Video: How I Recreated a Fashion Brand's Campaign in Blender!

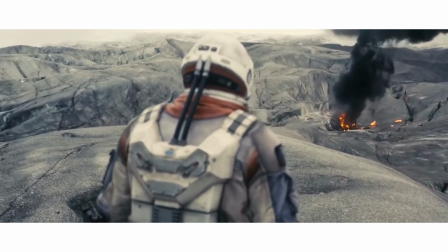[4:07]
But I'm more focused on the actual environment of the ice planet.
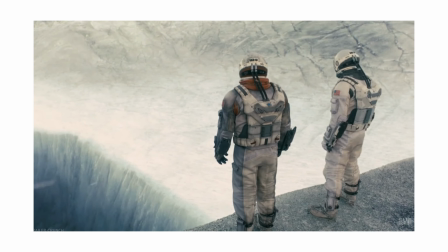[4:11]
The stark white and grey colour palette mixed with the enormous mountainous landscape and the eeriness of the
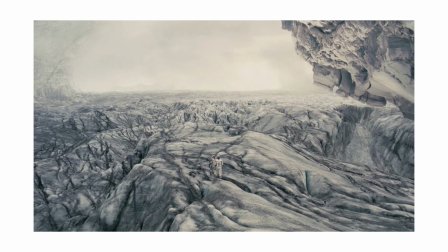[4:17]
vast emptiness made me think this would be a perfect reference to create the setting for my campaign,
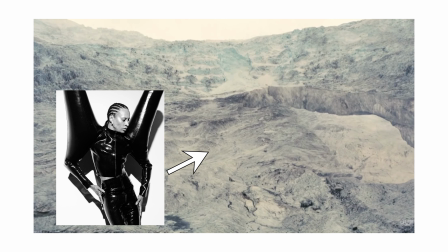[4:24]
as the black garments could really contrast and stand out against a white background. However, I needed a story and I needed models.
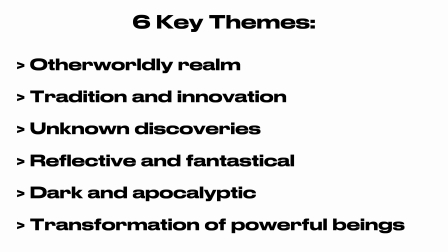[4:33]
So I looked back at the key themes and wanted to focus on the theme, tradition and innovation for the models, and transformation of powerful beings for both the models and the story. At this point, I already knew that I wanted the models to be extraterrestrial, but I didn't fully know what I wanted them to look like.
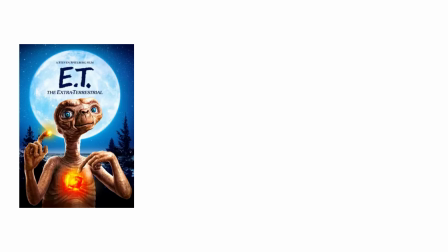[4:55]
So I looked at references like E.T., Mars Attacks, and even the comedy movie Paul.
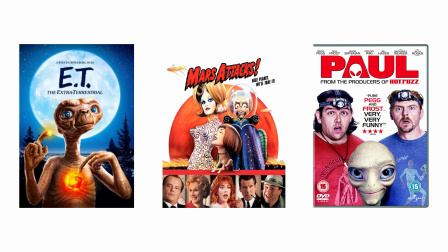[5:02]
I wanted to highlight the theme tradition by creating models that were reminiscent of how aliens were classically
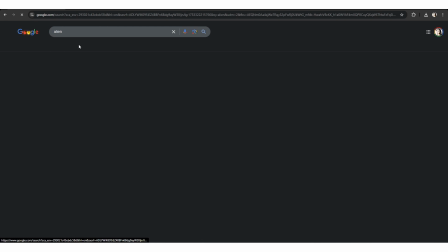[5:08]
depicted in movies and in the images you'd see when you'd actually search the term alien.
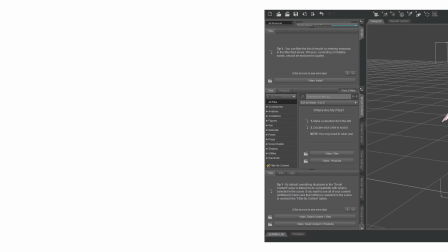[5:13]
So with this in mind, I went into DAZ 3D and started to create these models.
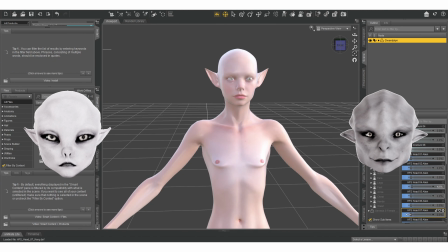[5:18]
In total, I created 4. 2 were standalone models and 2 were a set of twins.
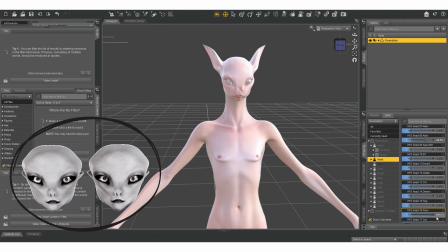[5:24]
The reason for doing a set of twins was because I was going to create the mitosis look from Harry's collection.
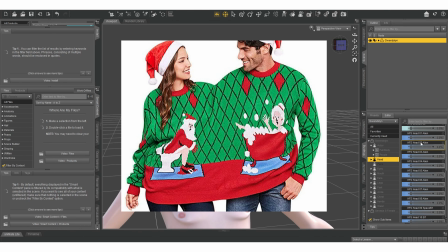[5:30]
A look that reminds me of those humorous oversized jumpers, but high fashionified.
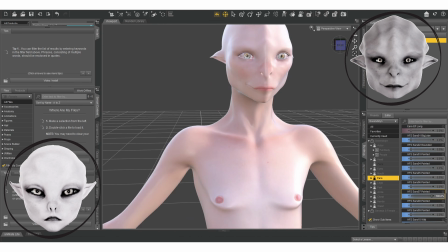[5:35]
I also should mention that the other 2 models would be wearing the shadow jacket look and the black hole jacket look. Now that I have my setting, my models, and have identified what they would be wearing, I needed an actual narrative for the campaign.
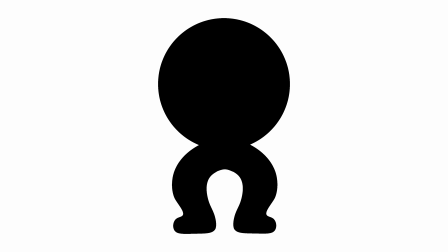[5:54]
When researching Harry, I found that he had a logo that he doesn't really use too often, and this actually sparked an idea.
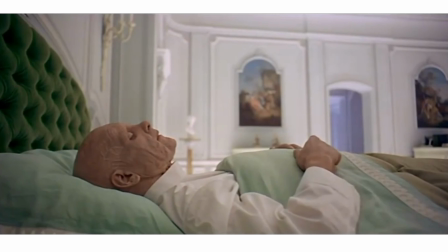[6:02]
There's this scene in Space Odyssey where the character Dave is on his deathbed and sees the monolith directly in front of him.
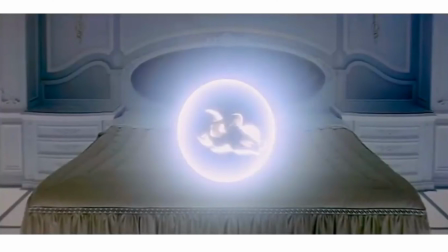[6:09]
He points out to it and is then transformed into a star child. This is more or less my idea.
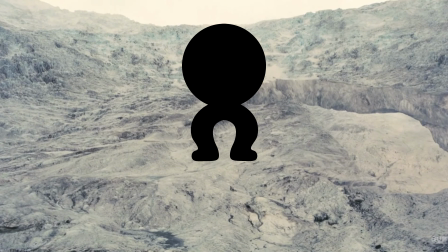[6:17]
I want Harry's logo to be a monolith on this planet, and this monolith granted these aliens the garments to survive in their harsh conditions.
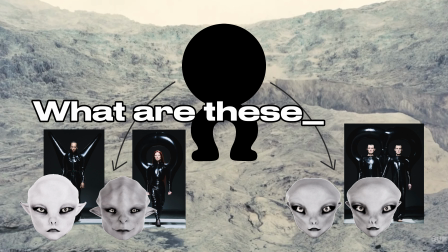[6:25]
And what are these harsh conditions?
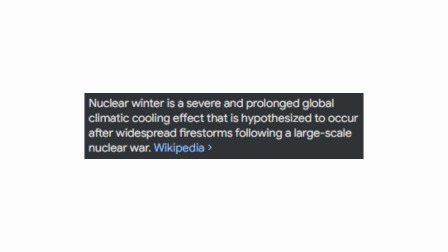[6:28]
Well, on this planet, it's gripped by a nuclear winter, the devastating aftermath of a war between 2 advanced worlds.
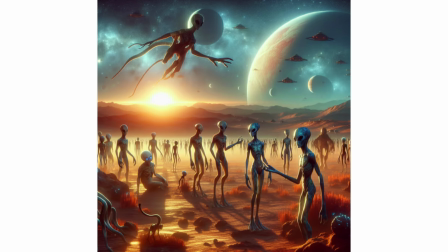[6:36]
Once a thriving civilization, it is now an icy wasteland. Yep, that's the story. I personally think this is a really cool story that could potentially perhaps be picked up by a filming company or something. Anyway, I should also say that I called this planet Cryovora. I feel the name fits well as cryo for cold, and I added a little bit of spice to make it more sci-fi-y.
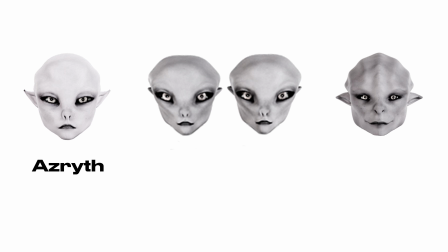[7:08]
The models' names are also Azrith, Nivron, and the twins Zytheris and Zythera. I think these names are sci-fi enough, but also I think it suits them. But now it is finally the moment you've all been waiting for, actually creating the campaign. So let's jump into it.
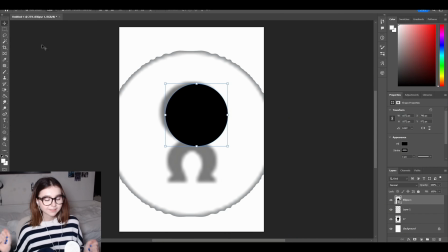[7:30]
If you're wondering why I look different, it's because it's the next day and I just got back from uni, so that's why my hair is a mess. But here we are, creating the logo or the monolith first,
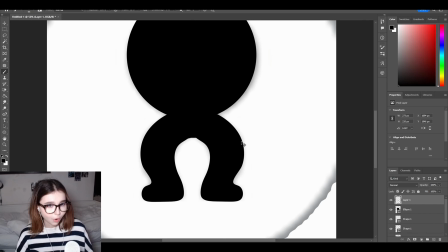[7:42]
and I'm just creating shapes out of an image I got of Harry's logo I found online, and I'm creating my own shape. I say my own shape, I'm just tracing over it because I wanted to get a cleaner look,
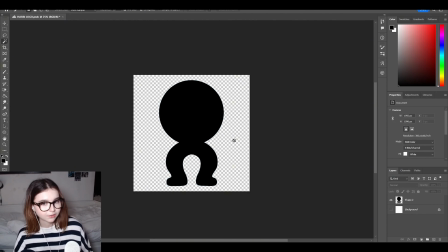[7:55]
but also because I'm going to be turning this into an SVG to export it into Blender and then eventually make it 3D.
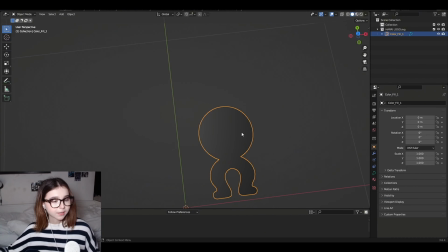[8:03]
So now we're in Blender, exporting it in,
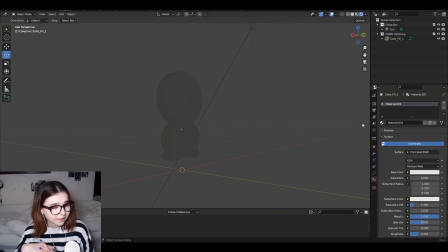[8:07]
just extruded the edges and setting up some lighting, changing the materials, the good stuff.